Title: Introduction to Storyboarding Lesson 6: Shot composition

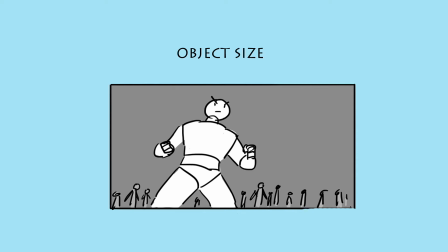So the basic idea here is that any object that is really large in your scene will pull most of the attention,
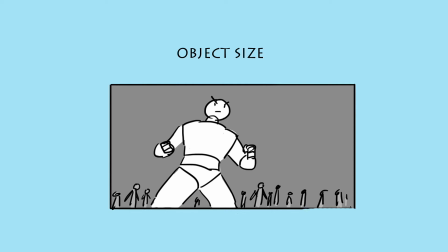and it will be telling the audience, look at this object. Because of its size, it will relate to its importance, right? So size is relative to importance. So in this scene, we have a guy who is much closer to the camera,
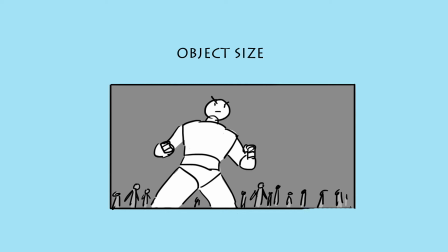and you can see in the background we have people maybe in a crowd looking on, right? Now, the most important thing in this scene, obviously, because of his size, is this character in front who seems to be ready to engage in a fight of some sort, right?
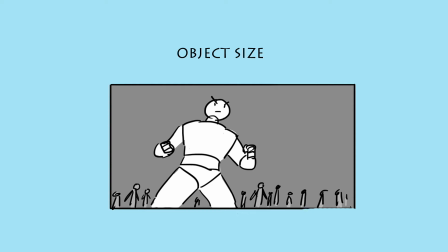So he is the most important object in the scene.
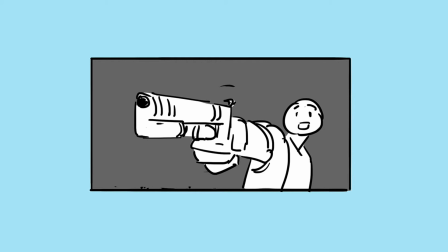Now we have our next example here with a guy pointing a gun towards someone or something, right? Now, the most important thing in this scene is the gun, because the gun is almost as big as the person in the scene, right?
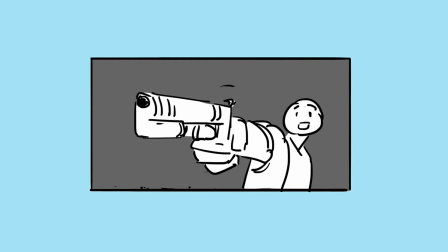The second most important thing in the scene is the actual guy, but the most important thing is the gun. It's the deciding factor in the scene, and the way we do that is we increase the size of the gun in the frame,
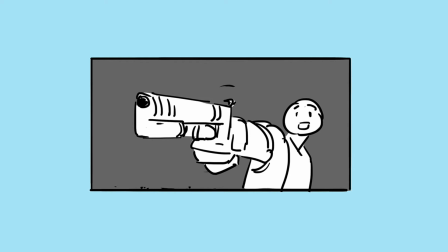so we create a sense of massive importance, right? It's the same thing with these buildings here.
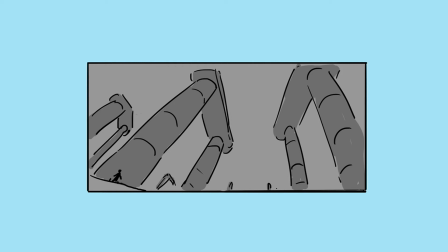You could use size for characters, you could use size for objects, you could use size for environments. Now, in this scene, we have a sense of massive structures here, and they're so huge compared to the person who is at the bottom
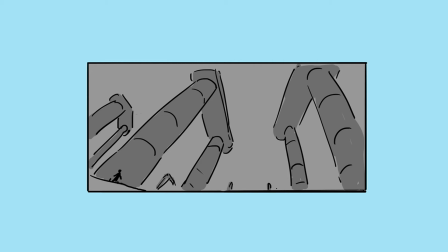corner, bottom left hand corner, he isn't as important as these massive structures in the scene. When we look at the scene, we know that the structures are the most important things in the scene. So this scene could be used as maybe a opening scene or
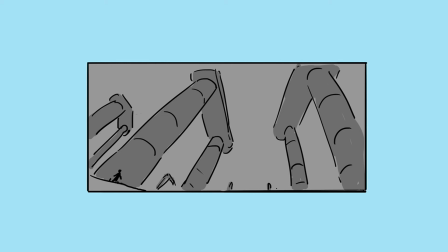a wide shot to show where the story is going to take place, and we're showing the importance of these structures in that scene, right?
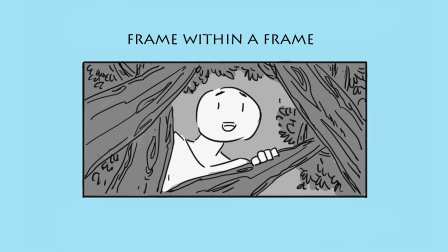So we're going to move on again to another way of composing your scene, and it's called frame within a frame, right? Now basically in this shot type, we're going to use elements in the scene itself,
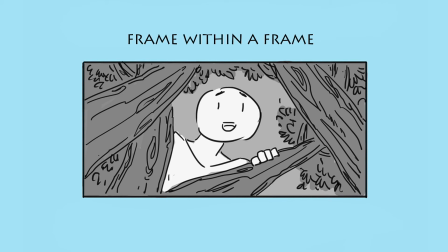right, that create frames that would frame an object of importance, right? So basically we have the camera viewfinder, right? Now within the camera viewfinder, in this example, we have a character who is behind some trees.
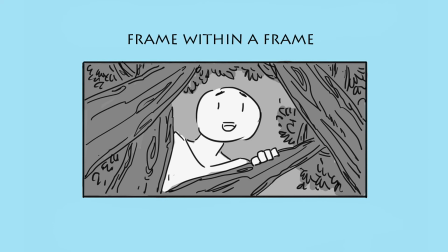Now if you look at the branches of the trees, you will see that they kind of create a frame that's not really a square, but it frames the subject in a space, right? And this framing allows the audience to focus even more on that subject, right?
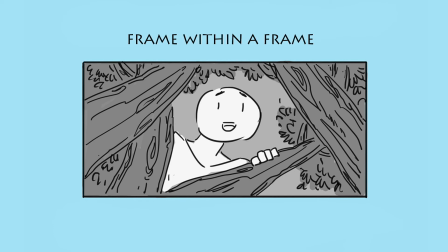It creates a frame it removes all the other distractions from the scene and allows the audience to focus on that frame.
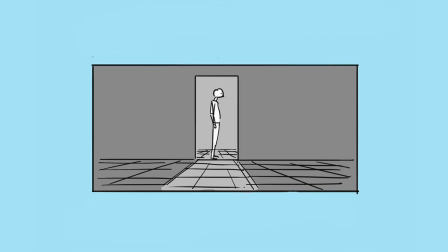So let's look at another example here. Now this is an example that's used in a lot of movies, using the door frame as a scene, as using the frame of the door as a frame within the frame of the scene, right? Now this really allows you to focus on the character within that room.
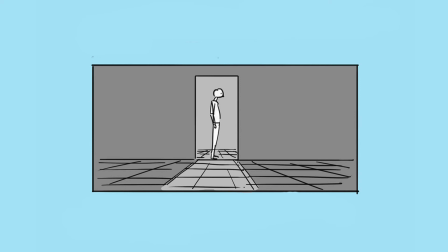Now the audience is outside of the room, but the frame allows us to not be distracted by anything outside of the door frame. So this is a really, really nice frame within a frame scene, right?
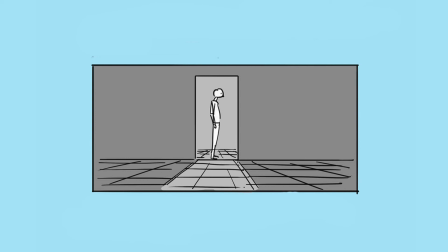So these are rules that you could use to help you in terms of composing your scenes, right? We're going to move on to your assignment now for this class. Okay guys, for the assignment, what I want you to do is choose a scene from your favorite movie or any movie, right?